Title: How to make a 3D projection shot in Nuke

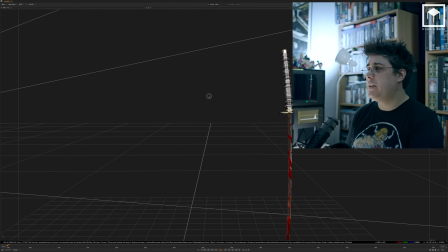990s
And then we just basically project the painting on top. Of course, if you look through the back, it looks a bit weird, but looking from the front, it looks great. And then you get the nice parallax of the projection so the cool thing with this project is that it because it's the two and a half k two
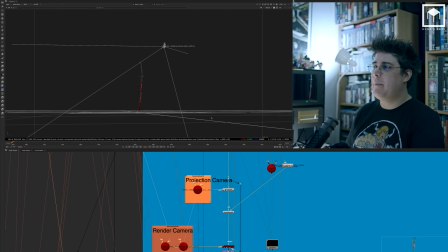1007s
and a half d technique we're basically doing three dimensional with painting which is great so it's almost like a living painting that's why i was
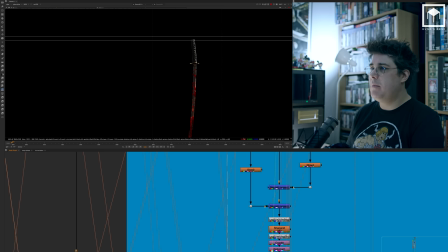1014s
so happy with doing this job and then this good gets a bit color corrected the blade itself and then of course it gets merged and now before it gets merged there's a bit of a thing going on here um i wanted to have some nice nice highlights with glow so i pull in
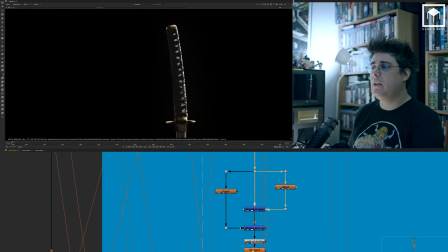1030s
a really really subtle glow then i pull in a really large glow merge it on top merge it on top and then you get these little little
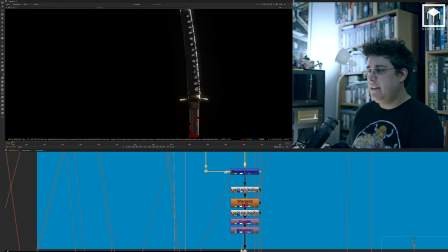1039s
highlights of glow which is nothing more than when the sun or the moonlight hits an object so you get like this kind of diffusing happening again
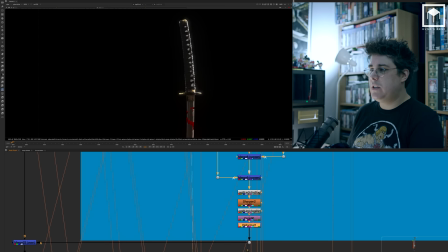1048s
same sharpness just to give it a bit more character because remember this is a cartoon it's a comic book so you wanted to give this kind
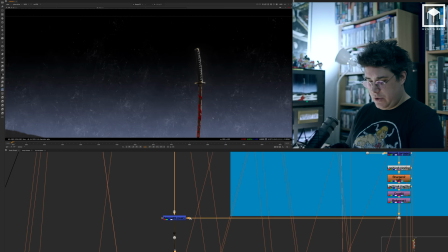1056s
of sharpness into it gets merged on top and so at this stage this is what we have so far we have the katana the blood the reflection
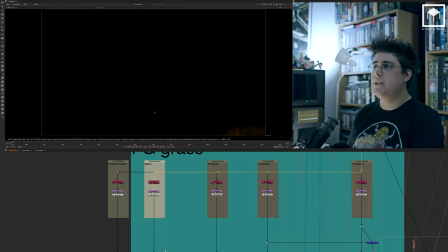1064s
of the katana and all the other stuff in the in the actual background then from here we have the foreground grass now the foreground grass
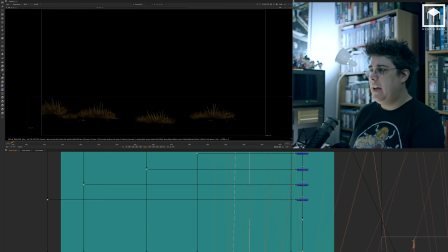1072s
is just like the other grass that you saw we have all the layers here on 3d cards and then they all get merged one at a time and
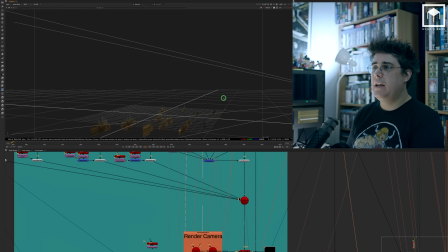1081s
then they get projected now the way that this is projected is basically as cards in here on the 3D system, as you can see.
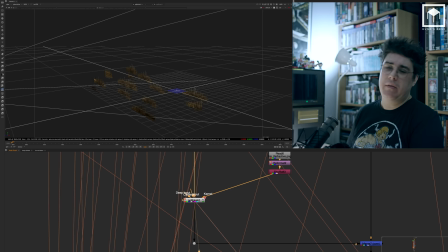1088s
And then this gets again the bouquet.
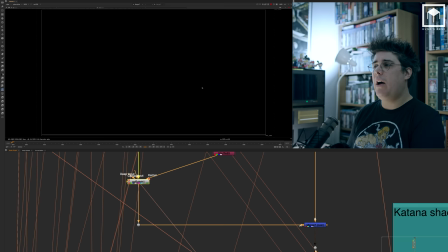1092s
Notice that I didn't have the actual PG bouquet for depth of field on the katana, because the katana I wanted to keep it sharp, so I didn't really bother to put any depth of field.
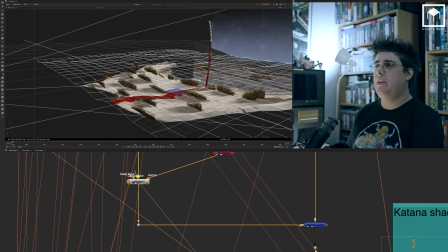1102s
And so now I have everything together.
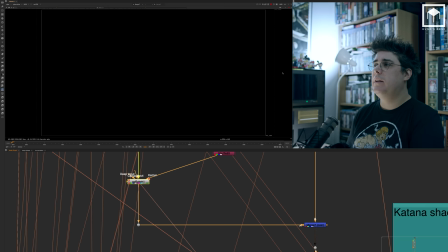1105s
So as you can see now, I have a really nice 3D system going on here, which is, sorry, just a second.
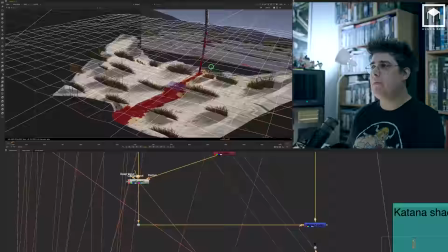1113s
So I basically have my katana my grass my floor and my
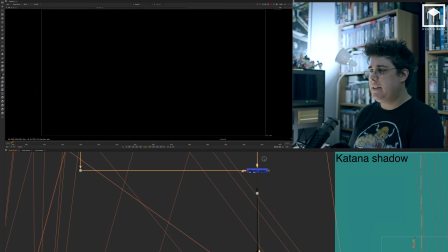1119s
sky as well on a really really nice tight projection system and this then
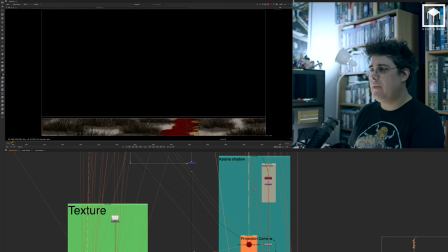1124s
goes into the top then last but not least i have the katana shadow the
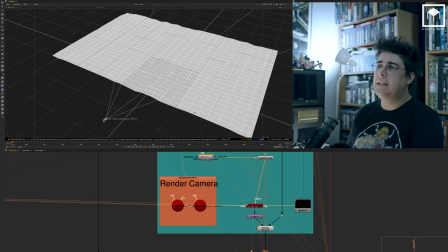1130s
katana shadow is also a projection system on the floor basically it's this um
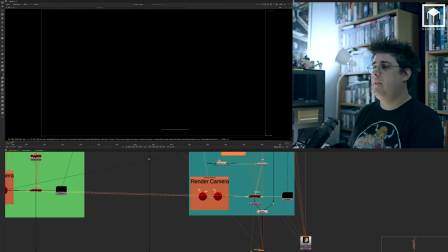1136s
because i wanted to have an alpha channel for the katana shadow and this is what it is it's basically a projected
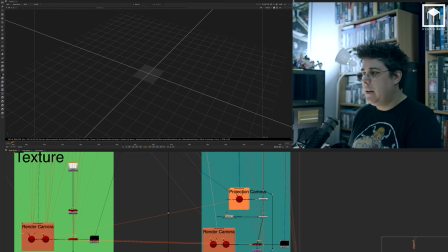1144s
basically i have the katana itself um in here then it gets projected to an apply
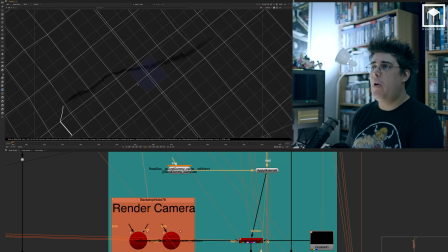1150s
material so did you get like the actual shadow uh merged on top of the floor so
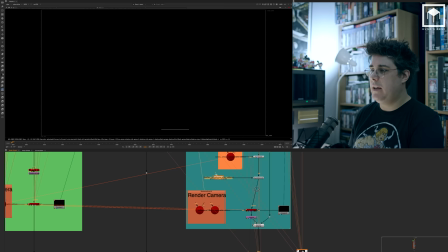1157s
you get this kind of basically using the geometry you get the floor uneven and that that gets rendered
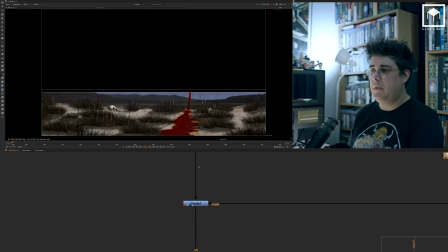1163s
out gets rendered out as an alpha channel uh then uh i put some depth of field on it and then like i said before,
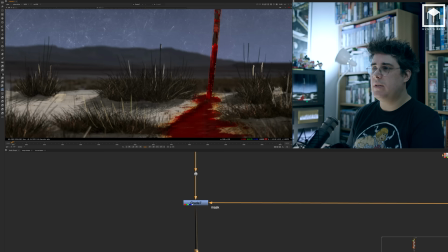1170s
I basically use it in here so that I get this nice shadow using a color corrector.
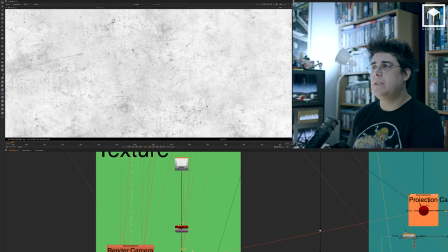1177s
Color corrector is set to gain 0, 2. Then last but not least, I have some extra textures.
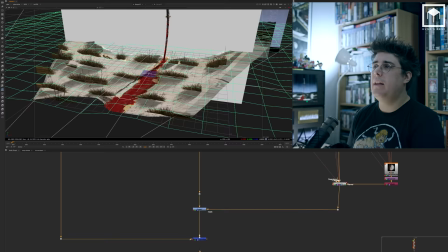1183s
So this is just some scratches, extra scratches that we have. I put them on the 3D cards.
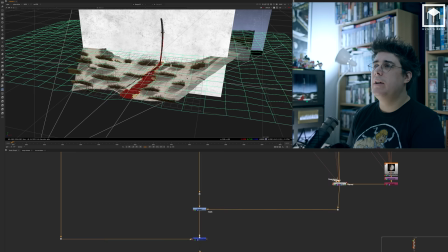1189s
This is nothing more than a layer that is right in the back
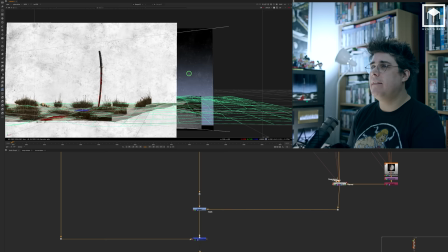1194s
between the swords and the actual katana.
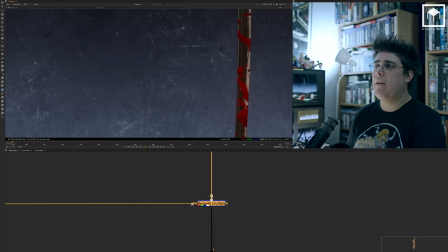1199s
This is being set as a multiply. Reason by it being a multiply is because I wanted the scratches to have,
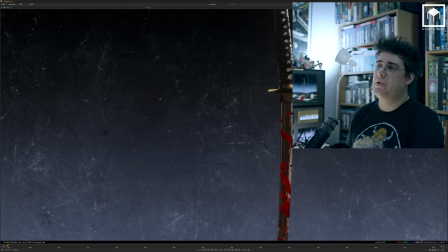1206s
because we already had the white scratches from the background, but I wanted some black scratches just to give it a bit of texture.
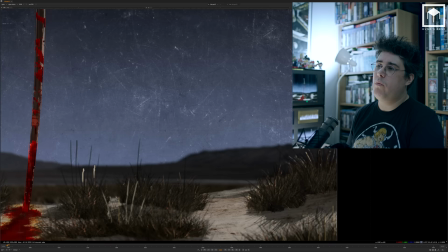1212s
As you can see here, it just gives this kind of nice touch of dirt and grittiness to the shot,
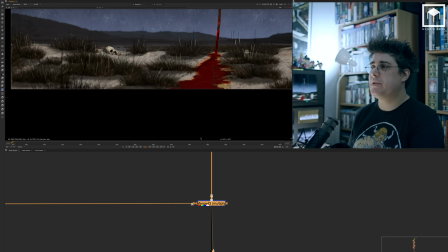1220s
especially on these lines here. You basically just get these really nice dirt layers. Then I go into some color correction.
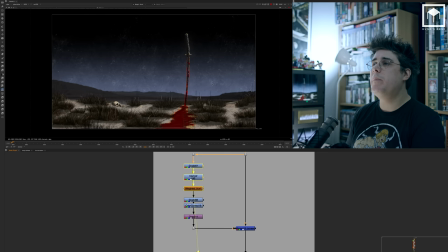1227s
I have a little weighted blur here with some glow.
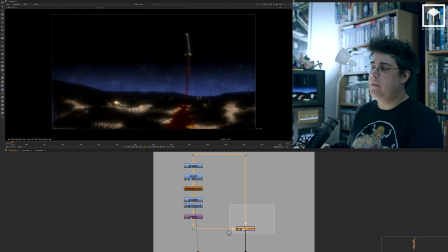1231s
This glow, of course, is just a really subtle defusing that I give on top of the whole image.
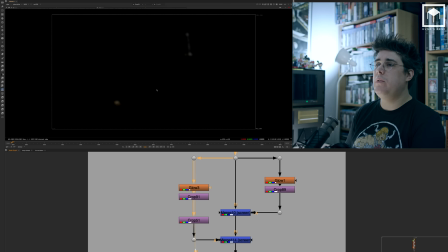1236s
Then I have, of course, a bit more defusing of the highlights.